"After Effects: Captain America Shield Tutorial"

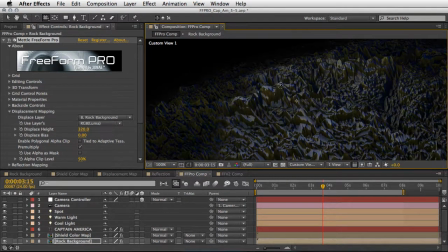[4:16]
And this is the way it performs. It is very fast and very responsive. Now, of course, we exaggerated here, so let me bring it back to 40 once again.
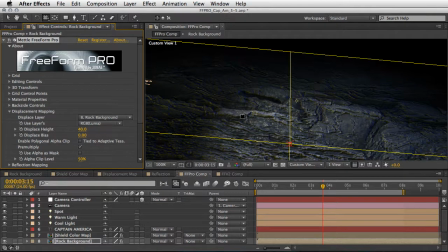[4:29]
So this will look much better in terms of our background.
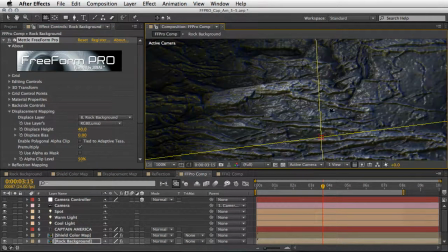[4:34]
So let's come back to our active camera and see how it looks from here.
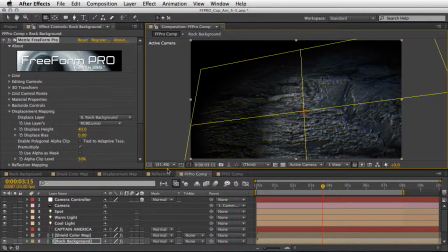[4:39]
And I think it's doing its job. Okay, let's zoom back to see the whole composition and talk a little bit about the shield itself.
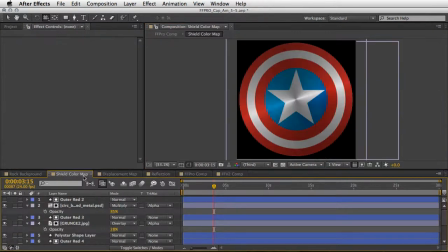[4:48]
We are starting from the shield color map, and this is basically the colors and the elements that the shield is consist of. We have a bunch of shape layers here, and I want to show you one at a time.
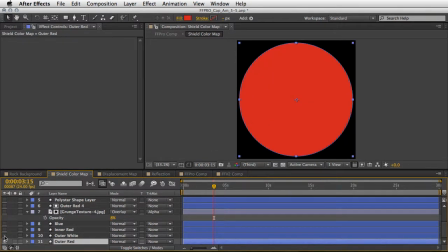[5:04]
So We've got the outer red. Nothing's too exciting yet, but here comes the outer white.
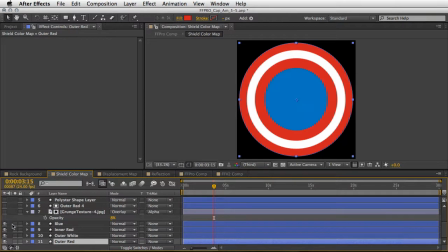[5:12]
And following by the inner red and the blue. So four circles, this is a good start. Now we've added a grunge texture.
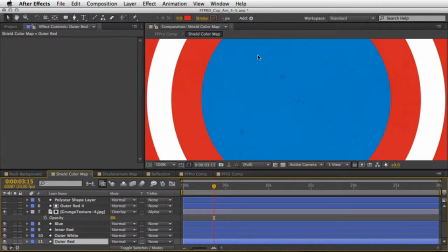[5:22]
It's a little bit hard to see, but if I'm going to zoom, you can see that we have some dust and a little bit of a grunge texture.
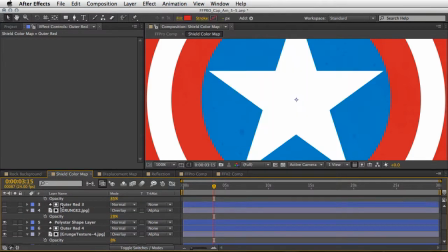[5:30]
On top of this, we have the polystar itself and also another texture just to make the shield look a little bit more grungy and actually a little bit more realistic.
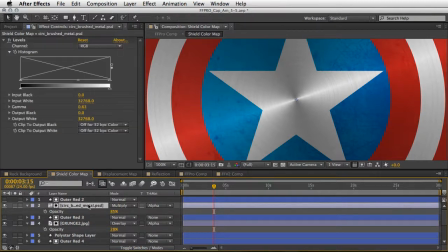[5:44]
And then we also add some nice circle metal look, once again using this texture, in order to make the shield look like it's made of some kind of a metal material.
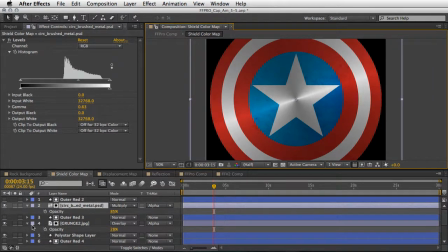[5:58]
Now, using the same layers here, more or less, we've built a displacement map.
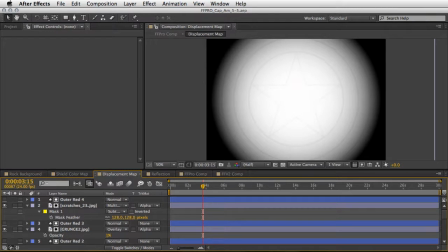[6:05]
The secret, of course, for a good displacement map is to take under account that gray pixels, which means 50%, will not change anything in terms of 3D.
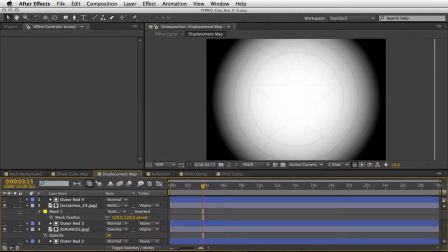[6:18]
Bright and dark pixels will generate much more movement definition and extrusion, while gray one will leave everything in place. So if we'll take a closer look here, we can see that we have thin
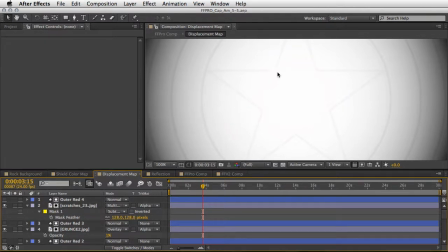[6:34]
lines of the same circles and star shape that we have in the shield itself. And if you want, you can take a closer look by examining the project, and you will see exactly the values that we used in order to create this displacement map layer.
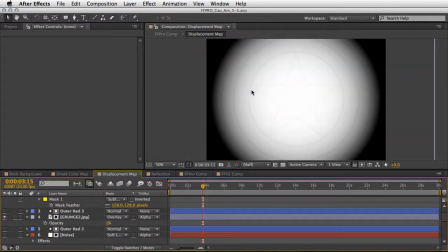[6:52]
But for now, I'm going to leave you with this image. Just bear in mind once again that the gray lines will not be extruded, will not be deformed.
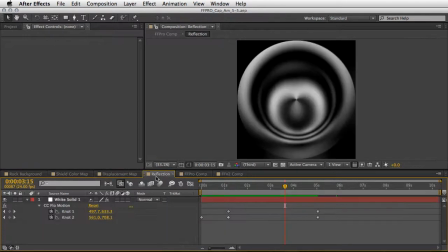[7:02]
And once again, we also have a reflection composition, and this one consists of a couple of effects: the ramp effect, the CC flow motion, polar coordinates, and radial blur.
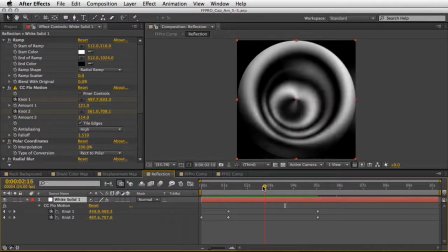[7:15]
I already explained it in an earlier tutorial, so you might want to take a look at this, but this is basically what it does,
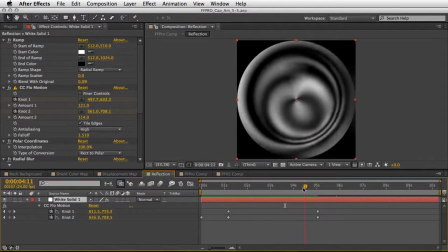[7:22]
just something that can really help to generate a nice reflection map.
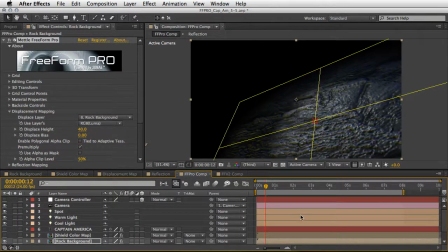[7:29]
Now back in our Freeform Pro composition, let's see how we can take advantage of everything that I just showed you. First and foremost, you must populate your timeline with the reflection composition and of course the displacement map comp.
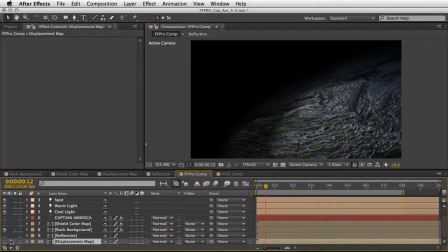[7:44]
So both of them should be here. The eye is turned off, so the layer is not visible.
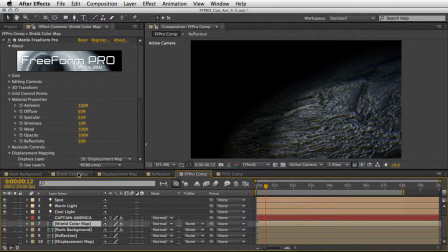[7:51]
And we also have the shield color map, which is this composition resting here. And let me just close the Metal Freeform Pro plugin and just open the eye for it.
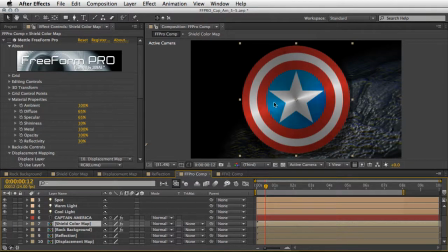[8:05]
So this is how it looks on its own. This is the basic thing. Now, as soon as we apply to it the Freeform Pro plugin, we can make it look like this.